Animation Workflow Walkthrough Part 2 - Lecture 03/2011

You can almost have any timing on a parabolic arc, and your mind will fix it in step mode as you're watching in step mode. Because gravity, inertia, all extremely hardwired into our brains. Right? Someone can throw a ball and you can point to the point on the ground that the ball is going to fall, even as it's on the way up. That's how hardwired these physical rules of the universe are hardwired into our brain. Okay? So your brain is tricking you as you're watching gravity and really like inertial forces and universal laws of physics in your animation. It's really tricking you. So that's definitely something that I want to adjust.
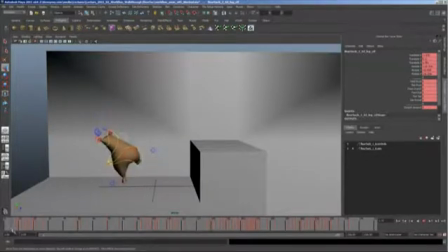He's right here, and then like 8 frames later he's right there. That's no good. No good ski. All right, so what I'm going to do is I'm actually just going to copy this to frame 4,
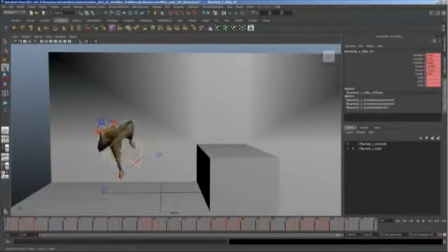and I'm going to back him way out. Let's find the controls again. Back him way out. Okay, and remember
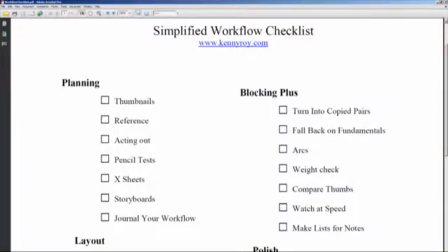in Blocking Plus, one of the things you're looking at is watching your animation at speed.
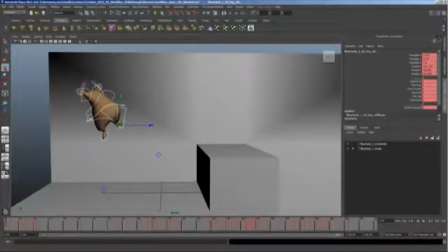Why that's important is because now is the time when you need to really giving yourself tastes of the impression that you're giving the audience. All right. So I always advocate for having a rig that is slim enough and like low poly enough, and the rig is nice that you can just hit Alt V and watch the animation at speed.
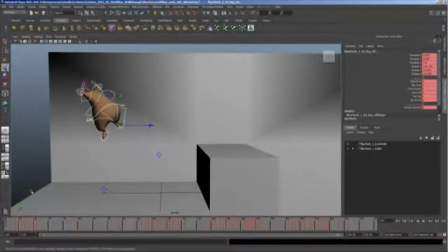So that's what I recommend you do. So this is not giving me the impression of gravity. It still feels like it's slowing in, but I don't want to raise him any higher at the head of the shot. So I'm going to go to this keyframe, and I'm actually going to make this a little bit higher so that it feels like it accelerates.
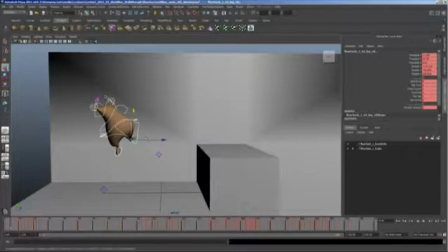Okay. The higher I make this second frame on frame 4, the more the first frame feels like the top of a parabolic arc. You see that? In fact, if I put it even closer,
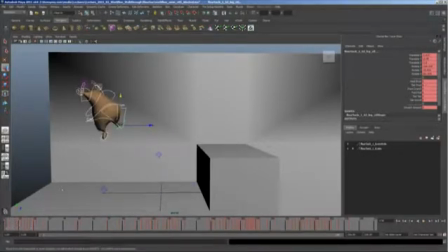it feels like he just jumped from right here and made it up to almost this distance. Right? If I put it right up against,
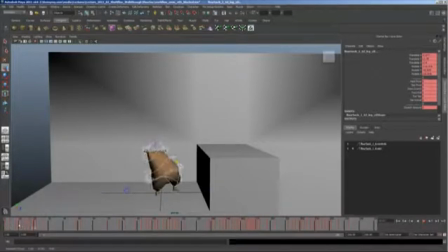see the difference there? It feels even more like this is the top of his parabolic arc. But we definitely need to make sure he feels like he's accelerating. Now he does. He feels like he's accelerating into this landing.
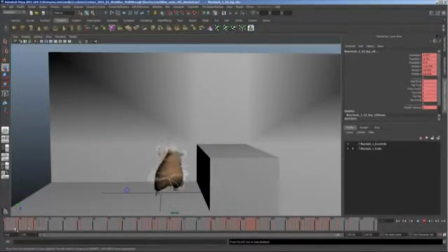Okay. Now I'm just going to go forward and watch this and see if there's a fundamental adjustment that I need to make. Yeah, he feels really stiff in the belly, right in this section.
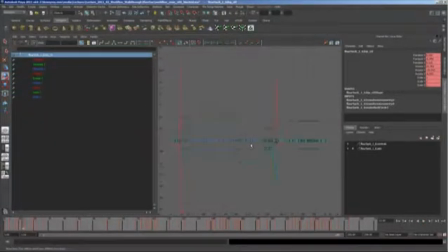So let me go through these keys and see what's going on in the keyframes themselves and see what we're doing here.
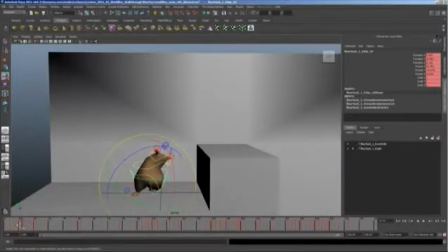Okay, that's rotate X. It's overshooting just a little bit. Let me see here. Oops. There we go. And this feels like it's actually bent backwards, is it?
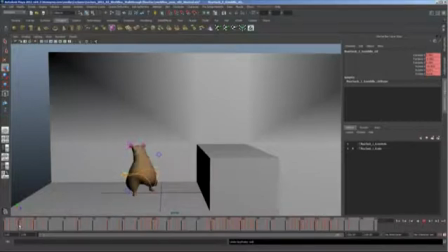Okay, yeah, it is. All right, so it looks like the overlap is actually a little overdone on this control in terms of timing. And I'm actually going to give him just a little bit more stretch on the body as he's coming down here. Okay? Don't be afraid to delete. Well, I'm crazy. What did I just do? I'm deleting these keys like I'm a madman.
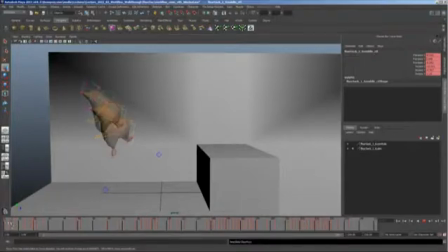All right. Don't forget about arcs as well. See, I like how, I'm going to squish him even more. I like how he feels like he's, ooh, I like that as well.